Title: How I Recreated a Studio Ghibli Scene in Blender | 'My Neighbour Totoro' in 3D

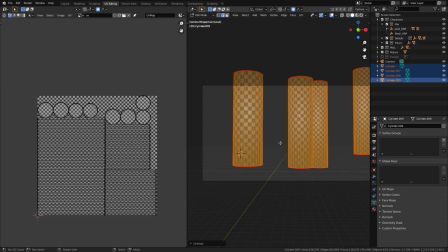I simply used some cylinders, unwrapped them and created some textures to paint on.
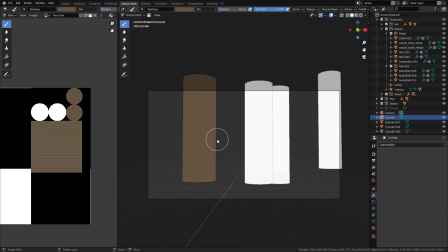I started off with this unsaturated brown color to fill the whole trunk and I wanted to use a light color in the middle.
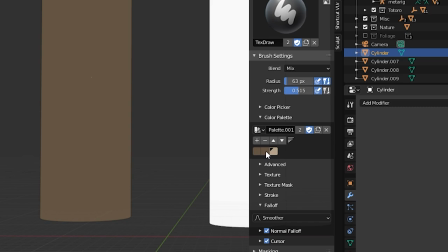Before we do that though, let's set the fall off of the brush to smoother. Let's also create a color palette right here so that we can quickly switch between the colors whenever we need them.
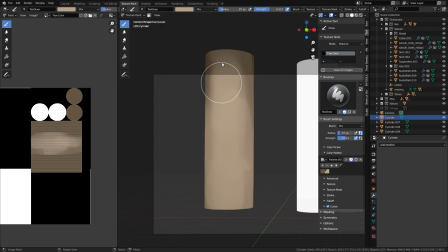So with that setup, I started drawing on the trunk. I haven't made a lot of these hand painted textures before so I was quite new at this, but I quickly got the hang of it and managed to paint them to my satisfaction.
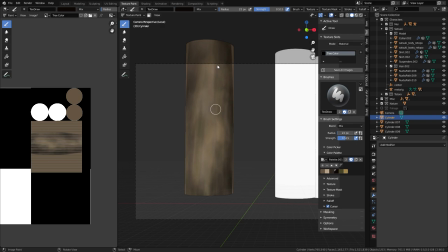However, I made the same mistake I did in my previous project and that was not saving the image textures on my computer.
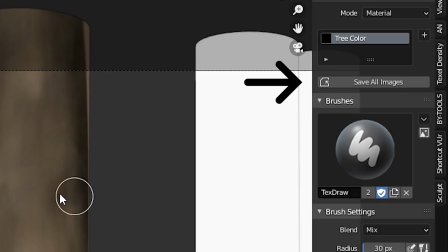So whenever you're creating new images in Blender, make sure to hit this button often or press Alt-S in this window.
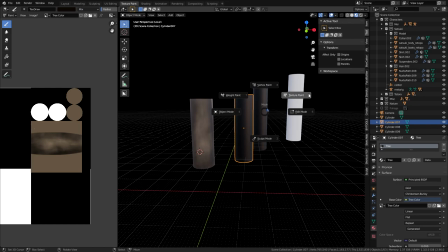I overlooked this little thing and I got into the mess of painting everything all over again because Blender doesn't seem to like
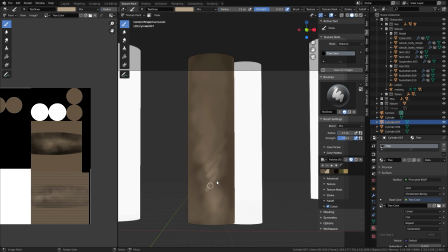the concept of saving the textures anywhere when you just press Ctrl-S without actually saving it externally somewhere before.
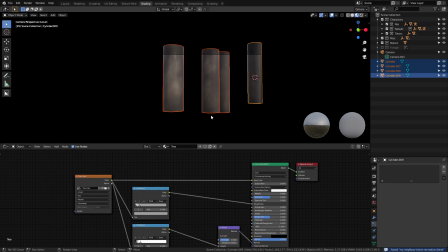Anyway, we can now move on to shading it. I created a simple roughness map using a color ramp and also made a bump map. So this is what I have for the trees.
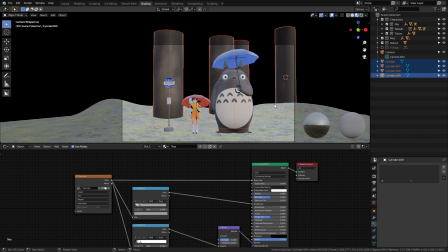The final image looks a little worse because I had to redo it but it really doesn't matter as it's pretty much going to be hidden in the dark background.
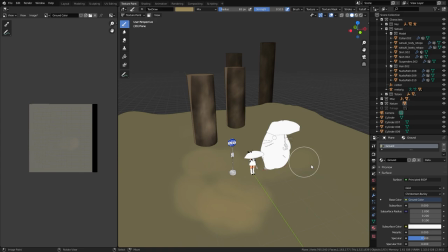In the same way, I also hand painted the texture of the ground.
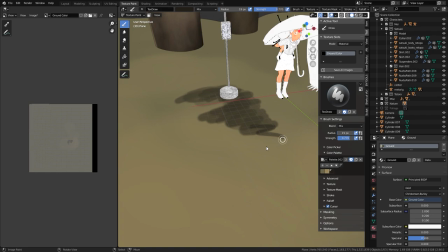I again forgot to save this texture as well but the second time I did it, it actually looked better so I'm pretty happy about the accident.
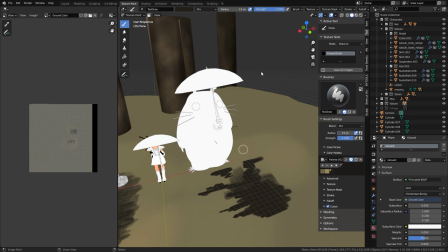More so because now I can probably advise you enough that you need to save your images guys because you don't want to end up like me.
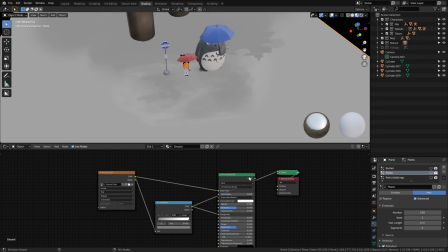Luckily, the recordings were intact, so it wasn't a total loss.
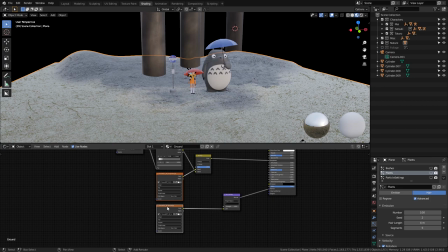Anyway, I again made a simple roughness map using a color rem and I also mixed some ground roughness and normal map textures I had lying around for some extra details.
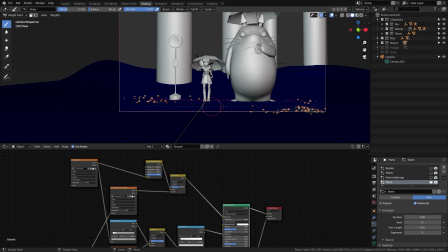Speaking of extra details, I made some super simple rock models using cubes and scattered them on the ground using a particle system.
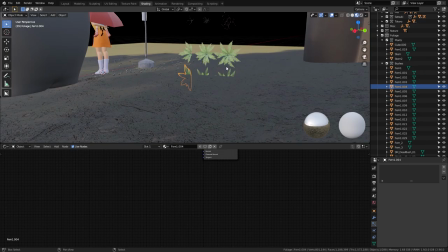For their textures, I again painted some textures. They didn't have to be extremely detailed, so all of the rocks had the same texture.
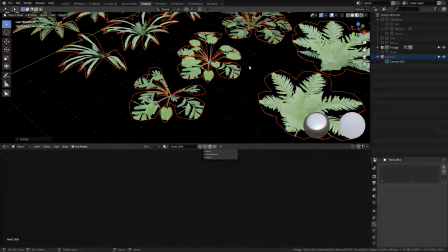So far, it's looking awesome. I removed the vegetation I had earlier to manually place some myself and have more control over that look.
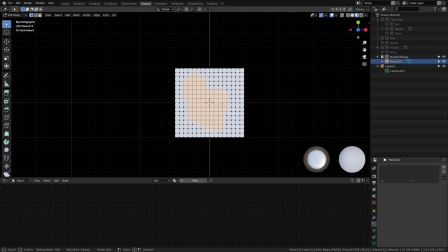I also created the leaf that you can see here in the reference using a subdivided plane and circle selecting the shape I need.
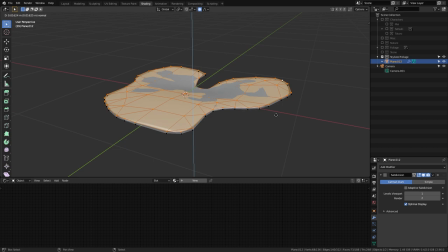With the subsurf modifier and the relax options in the loop tools, I got this curvy leaf which I tweaked to look even more like the reference.
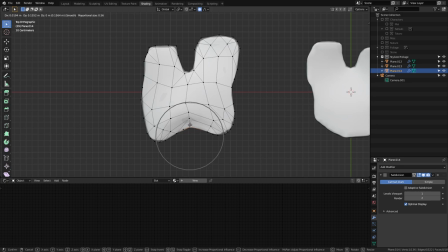I gave it some thickness as well and once I was happy with the result, I duplicated it and changed it up and made 3 variants of this leaf.
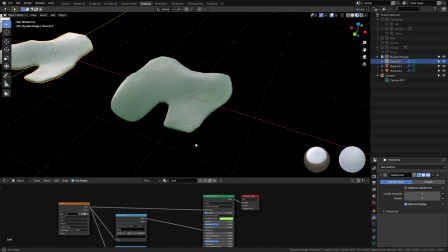Then I texture painted all of them separately and got a result like this. With the same roughness and bump setup as the trees, I duplicated them around in a similar pattern as the reference.
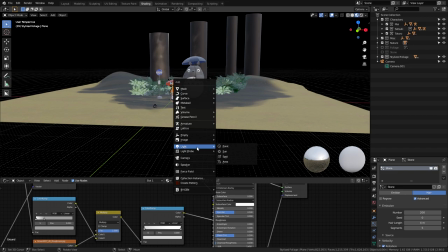I also selected a few of the foliage models from before and spread them out across the scene in the background.
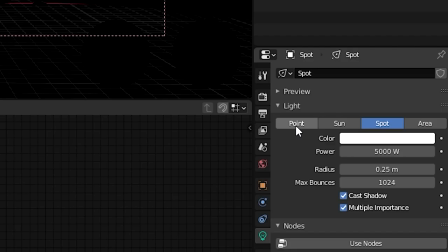It was now time to add the lighting. I started off with a spotlight first but changed it to a point light soon.
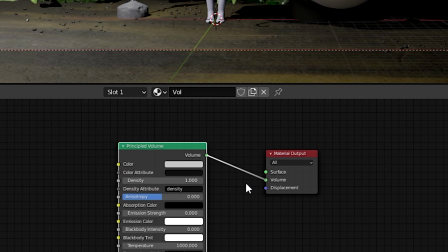I also duplicated this point light to the other side to get some fill lighting. I added a cube with a principal volume shader attached to the volume input of the material output
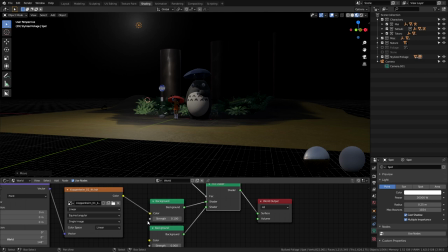to get some volumetrics in the scene which we can later turn into fog to get that hazy look and rain.
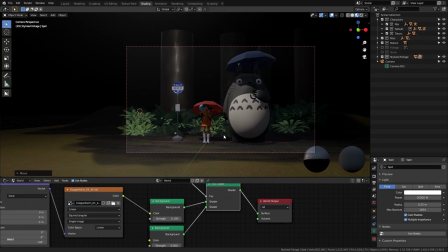I also used an HDRI to fake some indirect lighting. In order for the HDRI to be not visible directly to the camera but still have the lighting, I used this setup.
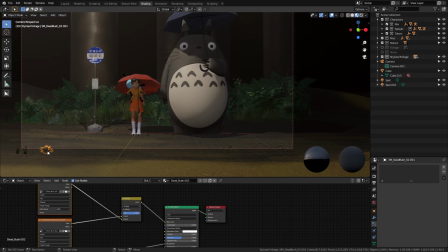Now we can focus on some details. What I did first was that I removed the foliage that was standing out too much in the scene and replaced it with the darker ones.
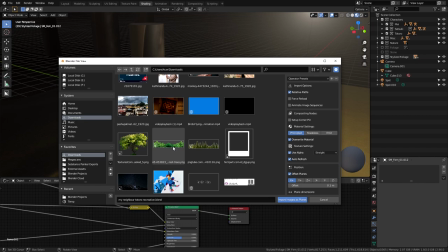I also added more of these models such as the grass and the dead bushes.
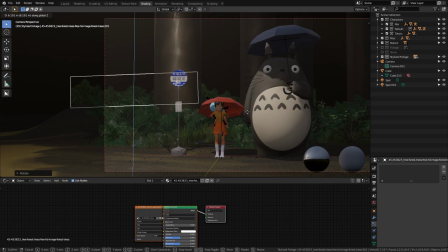I picked up a transparent images of trees also known as billboard and put it far in the background so that the scene feels bigger than it actually is.
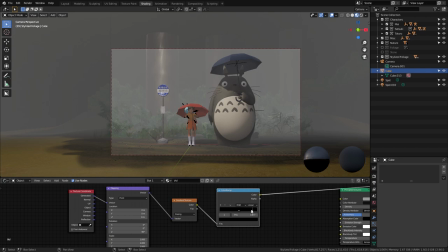I also tweaked the volume a bit, used the gradient texture to make the effect of fog getting denser as it goes away from the camera and used it to control the density of the fog.
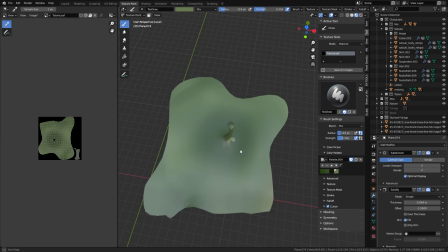I added even more details like the little button on Satsuki's shirt which I forgot to add before and also the
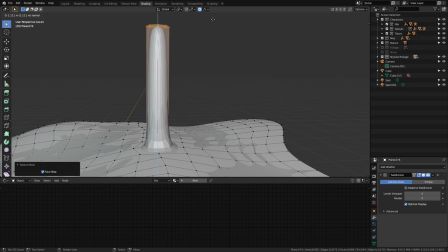leaf on Totoro's head which I made using a subdivided plane again with some tweaks and extruded the stalk from the middle.
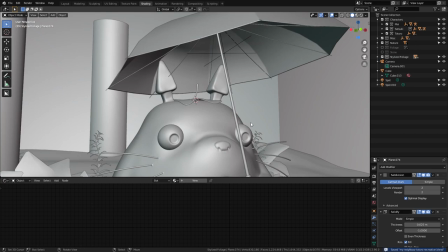I used a subsurf and solidify modifier on it to finish it up. Though it's a shame that it wasn't even visible in the final render because of how dark the scene was.
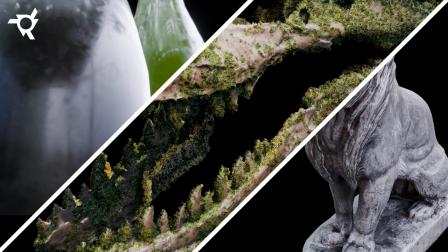And being me, I was just too lazy to render it a third time. I added additional details like the moss on the bottom of the pole.
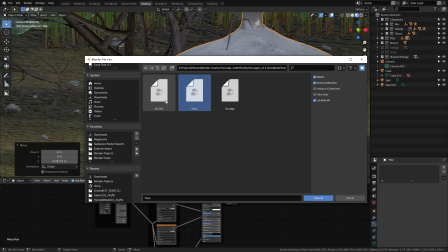I used my own pack of procedural moss smudge and dirt nodes for this part.
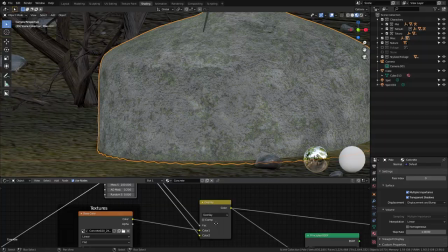It's as easy as appending the moss node group from the project and using mixed nodes to mix it with the existing textures.
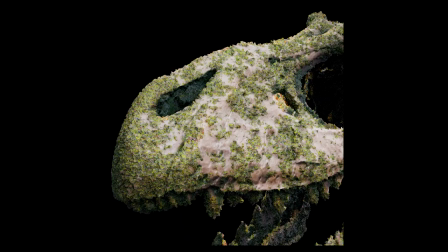You can get this package from my Gumroad page as well as on my Patreon for $3 a month.
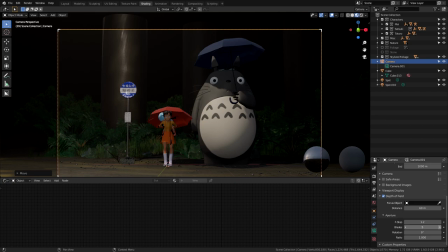I tweaked the volume a bit more and played around with the camera placement and depth of field and when I was happy with how it looked,
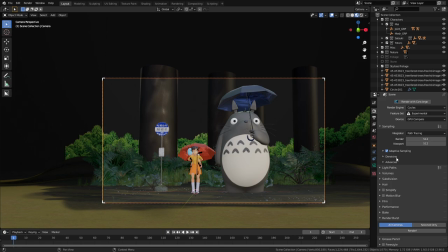I set up the necessary render settings and sent it to a render farm to get rendered. I mainly use concierge render for my projects btw because of how cheap it is. I got my scene rendered at 2k resolution with 2048 samples in 20 minutes at $0.4 which is much better than blowing up my laptop and then buying a new one just to render my scene out.
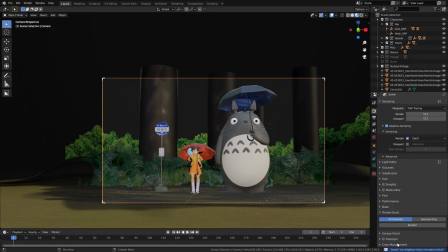They're not sponsoring me to say it nor am I an affiliate in any way. I just really like the services so I decided to share it in this video.
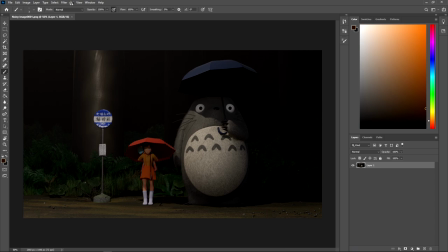Finally, once the render was done, it was time for post processing. And I can't stress the importance of this step enough. Let me go over how I post process my scene to make it look better before we end this video. I used Photoshop for this step but you can use whatever you want.
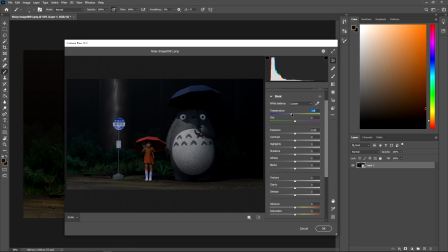You can even use the blender compositor if you want to. So first up, I color corrected the entire image using the camera raw filter. There are better ways to do this but I'm just more comfortable with sliders than curves so this is what I prefer. So, I tweaked the temperature, exposure, contrast, highlights, shadows and all that good stuff till I was happy with it.
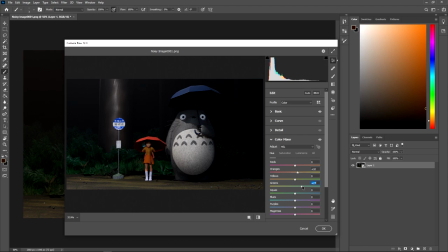Then I went straight to the color mixer to play around with the individual colors and changed the hue, saturation and luminance. Then I tinted the shadows with a bluish color and the highlights with a warm color. And I also gave it a little bit of vignette effect so that the focus is drawn into the center of the shot.
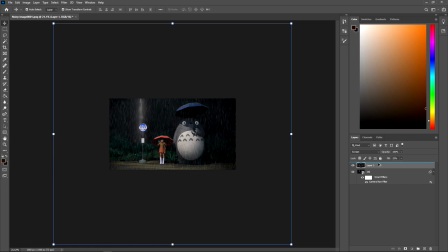After that, I added a rain overlay image and set the blending mode to screen and then rotated it to match the reference. I also duplicated this and scaled it down and duplicated it to the other side again so that we have some smaller drops as well. I did the inverse of that as well, I duplicated the original and scaled it up to get bigger drops almost as if they are close to the camera.
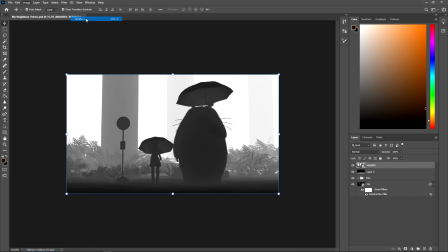Then we can apply a Gaussian blur to it to really sell the effect. I also decided to add a tiny amount of fog in the background and so I used this misty overlay image.
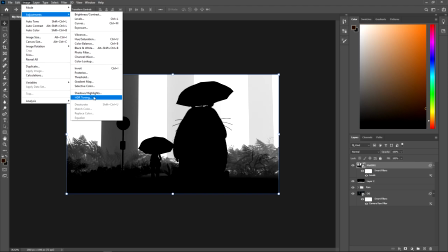To get it to start fading in from the background, I decided to use the mist path that I rendered and adjusted a little.
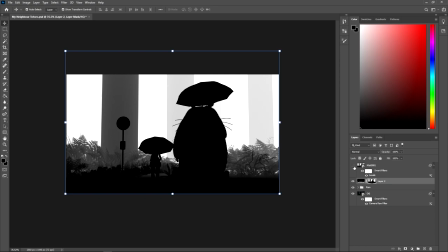I turned the highlights into a selection using a color range selection tool and then added a
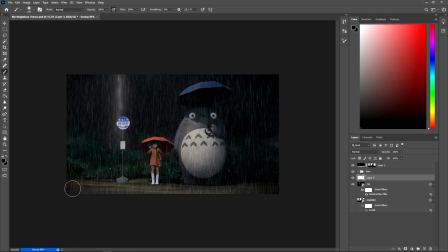mask to the smokey image and then I set it to screen blending mode and adjusted the fill amount.
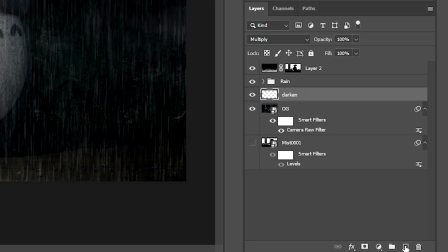I also added a new layer and painted some areas with black to darken them.
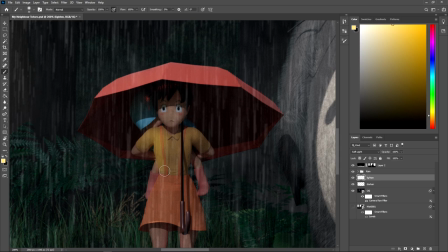I added another layer with a soft light blending mode and a lighter version of the color of Satsuki's shirt and painted over it to brighten it up.
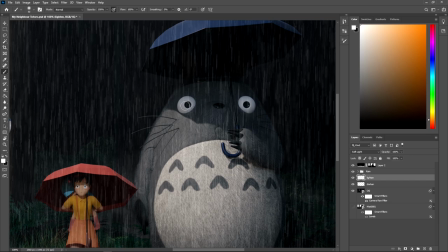Similarly, I also brightened up the skin, skirt and eyes of both the characters.
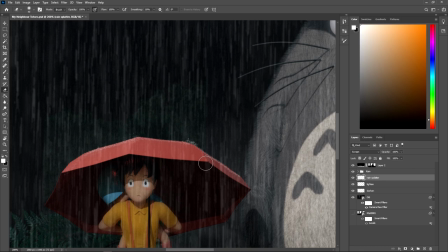I added one more layer set to screen, used a brush which resembles scattering raindrops and just painted it on top of the objects where the rain will bounce off of, mostly the umbrellas. I used a bigger size for some areas to make it look more dynamic to make the scattering look bigger.
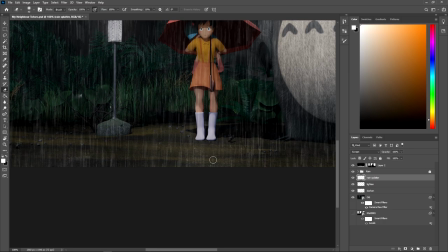Similarly, I added it on the other umbrella, the pole, some on the rocks and on the ground.
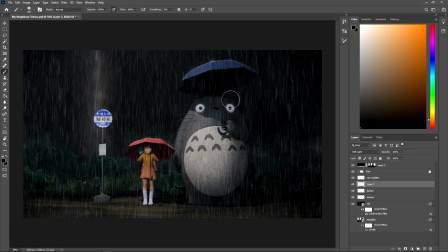Finally, I added another layer set to soft light and used a soft brush to add some shadows and highlights to make it look more stylish.
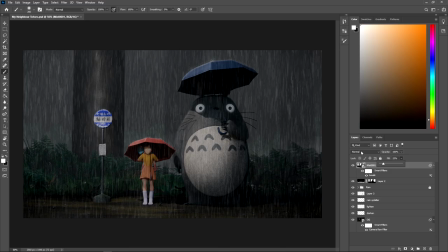I used a smaller brush to add some rim lighting to the characters to exaggerate the effect.
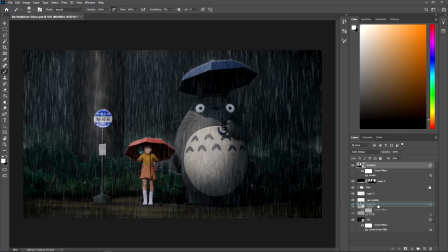As a final touch, I also decided to add the mist pass with screen blending mode and a very low fill to lighten the background just a little bit.
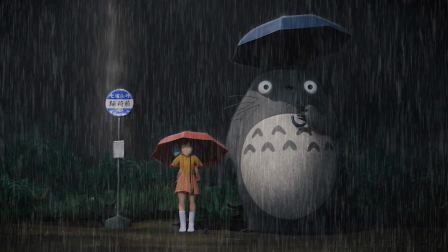It really helped to add a lot of atmosphere into the scene. So yeah, that's all there was to this scene.
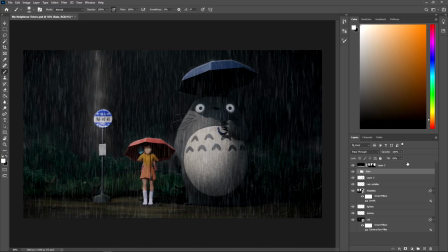I'm really proud that I was able to pull it off and I'm satisfied with the result. If you guys are still watching till this point, thank you so much.
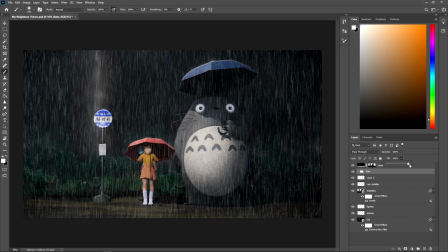I know this was long and your support means a lot to me.
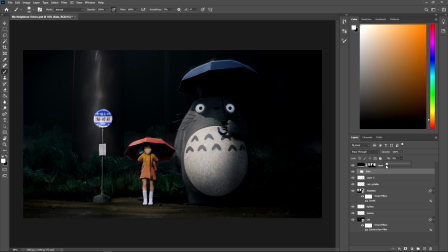Now if you enjoyed watching this video then make sure you show your appreciation by liking, subscribing and commenting on this video.
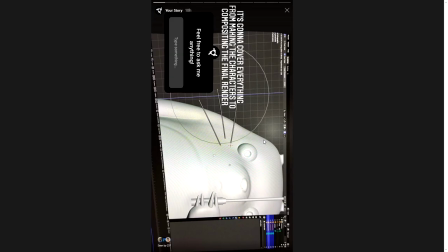Make sure to follow me on Instagram at RenderEyes where I share work in progress reports and memes regularly.
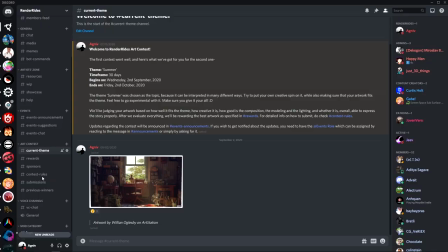I've also started a Twitter account which you can follow at RenderEyes and also make sure to check out our Discord server where we host cool events like monthly Blender contests where you can get rewarded with awesome stuff for your creativity and storytelling skills.
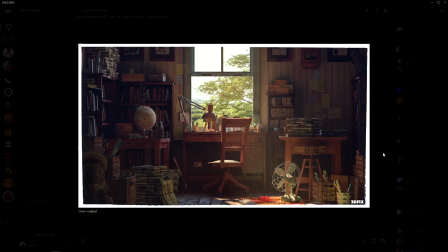In fact, there's one still going on which will end in 2nd of October so if you're interested, make sure to join and participate.
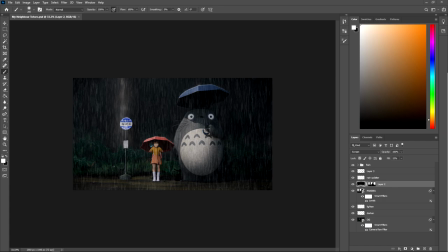If you really like what I'm doing and you want to support me further, you can do so by buying this scene from my Gumroad page or by supporting me directly through Patreon and get some even more awesome stuff every month.
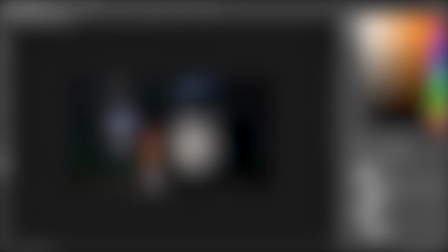Speaking of Patreon, I want to thank my Patrons for their help.